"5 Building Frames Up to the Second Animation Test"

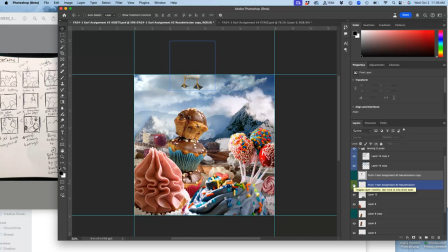So you're kind of setting up what you need for your assets. So for my next frame, it's not this, it's this with the clouds moving a little bit. So I'm going to take that whole folder of clouds, and I'm just going to move them a little bit.
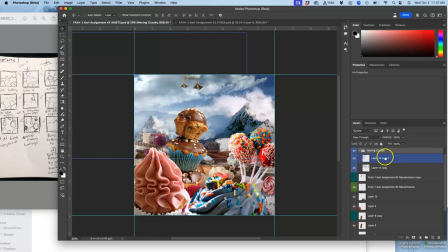Maybe in play with their opacity a little bit. But that's a little fussy. But I like those kind of variations. They make it more believable. Okay, so now that's my finished frame.
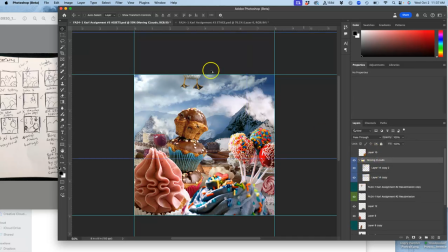I'm going to go to my topmost visible layer, hold down Option, say Layer, Merge Visible. Command A, Command C, Command V.
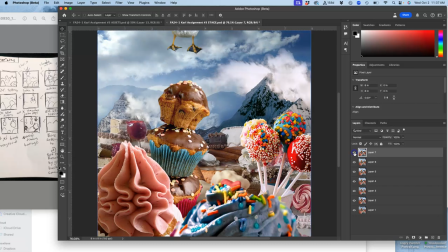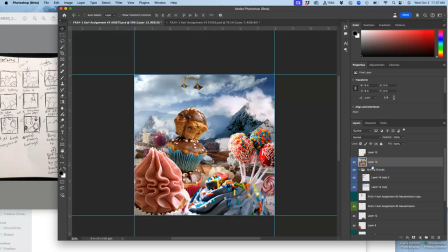Next, I already have my next layer set up. So Command D. I'm going to move the clouds a little bit more. Like so. Play with the opacity a little bit more.
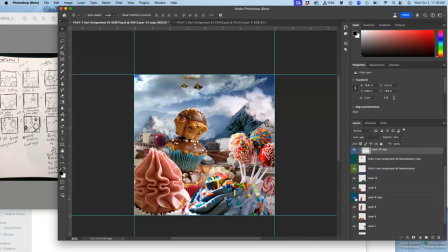Like so. And then I turn on some layers I want on and I turn off others. So now it's the seafoam ones. And if I want, I can adjust them a little bit. I'll move him down just a tiny bit to really make contact with that.
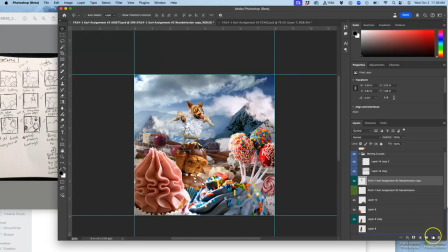And if I want to be a little silly, I can add a new element here.
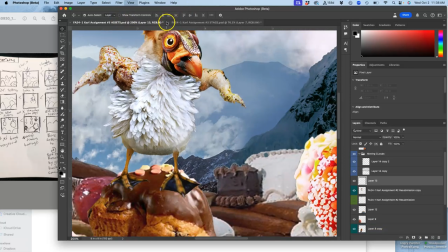And so far I've only composited from existing pixels, but you are also allowed with this project to just add your own stuff.
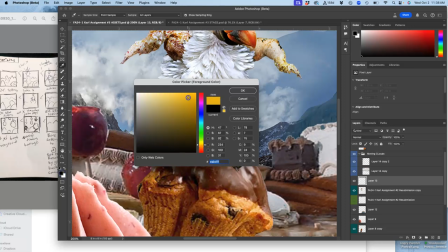So if I want to use my brush and I want to use like this kind of golden yellow color and I want to show a little impact blast,
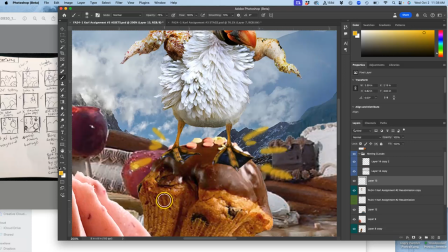I can do that as it hits.
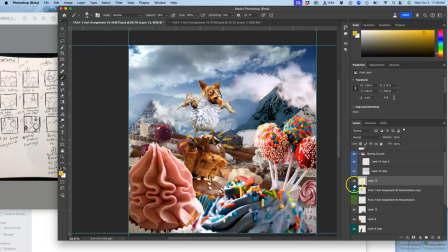It's going to be super subtle, but you'll see what it looks like. So then I hold down Option and I say Layer, Merge Visible,
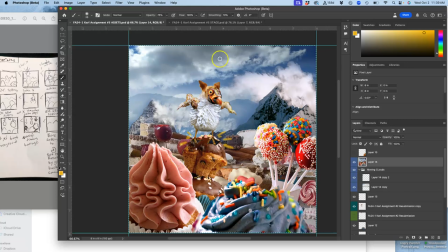Command A to select it all, Command C to copy it all, go to my stage, Command V to paste it in.
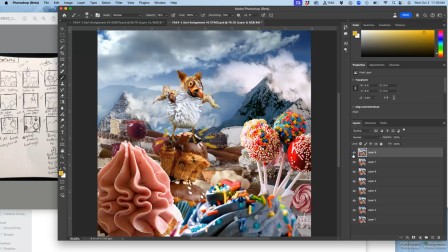Now, if that seems like a sudden change, it is, because I want these to really feel like they're dropping out of the sky.
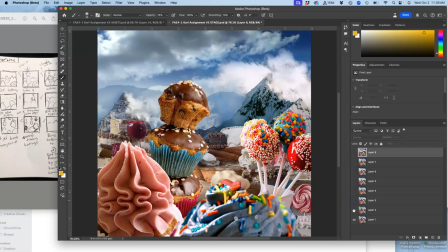So again, my animation is nice and slow, clouds rolling in.
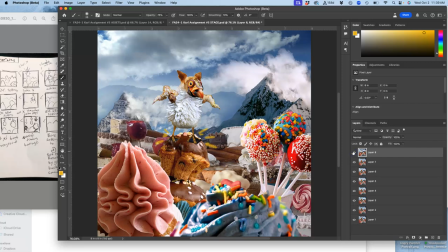And then all of a sudden, boom. Now my next frame,
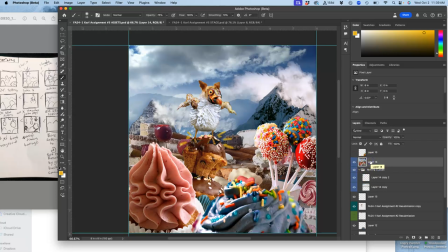I'm gonna hit Command D to deselect, then delete that merged layer. I'm gonna move the clouds a little bit with my move tool, playing with all my puppet pieces, right?
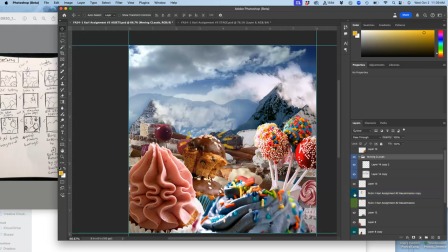And then I'm gonna actually turn off my creature and turn off that cupcake layer. Now it's gone. And this is my next frame. So,
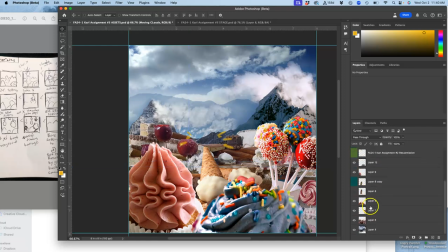and I'm not sure if I want to shake this background or not. You know what? I will. I'll make a duplicate of it, and I'm just going to move it down a couple clicks. But I made it as a duplicate, right? So it's going to look like that.
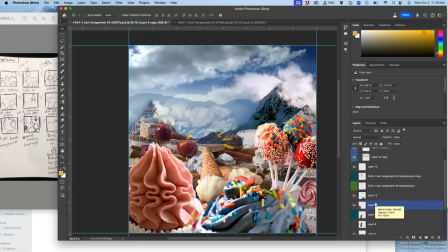And I want to get rid of that impact blast that I drew. I'm going to mark that yellow. I'll do special effects as yellow. Okay, so now that's my next frame. So I go up to the topmost visible layer, hold down Option, say Layer, Merge Visible,
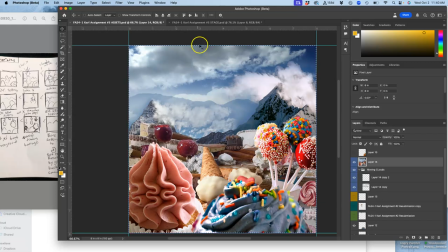Command A to select it all, Command C to copy it all, Command V to paste it in.